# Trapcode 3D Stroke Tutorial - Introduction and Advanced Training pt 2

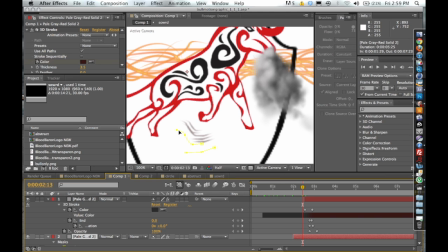Two basic lines that I had just drawn with the pen tool, and then I created a repeater on it using the stroke, and then I did a Y and Z rotation to give it a little bit of depth
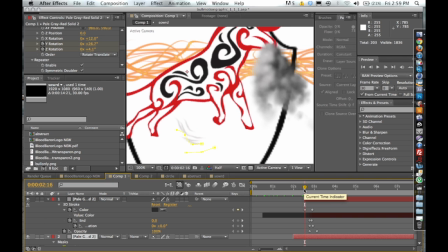as it kind of comes in, and then I keyframe the opacity so it kind of looks like dust kind of coming in and coming out as it, you know, he slams his hoof into the ground and blows all the steam out.
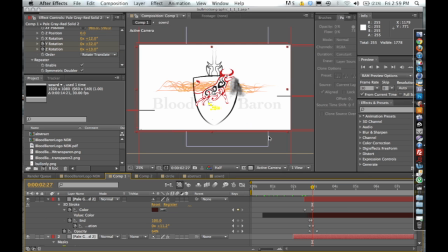But you know, this is just kind of three or four different examples of using Trapcode 3D stroke from different areas to get different effects, using the Y rotation, the Z rotation, using opacity, just a wide range
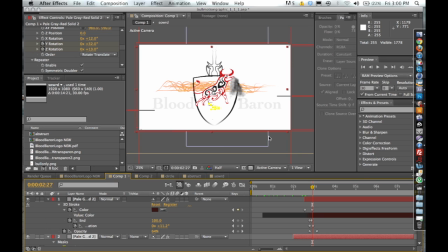of effects that you can use with this. And so pretty much the purpose of this tutorial was to kind of give you the foundation of how this plugin works, kind of show you a little bit of what I've done with it, so then you can kind of go and play around and create some new stuff yourself, which is what it's all about. So I hope you found this informative.
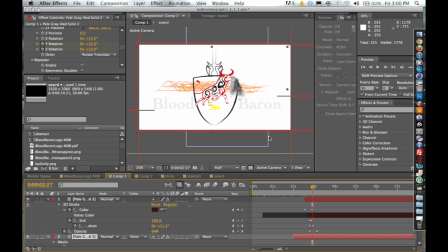My next tutorial is going to be on Trapcode Form, and we're going to be talking about the Audio React feature. I made this little motion graphic this morning kind of to show you guys before, so I hope you like this. It's kind of goes to the music. It was inspired by Muse. So pretty much we're going to do
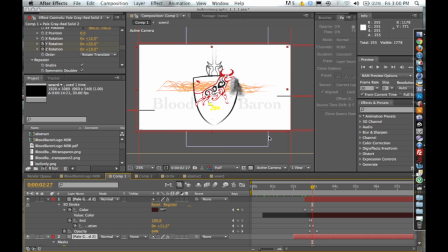a tutorial on Auto React, and then we're going to be doing Audio React with Form using OBJ models from Cinema 4D in the next one. So check it out. Hope you like it. Please comment, rate, subscribe. Thank you for watching.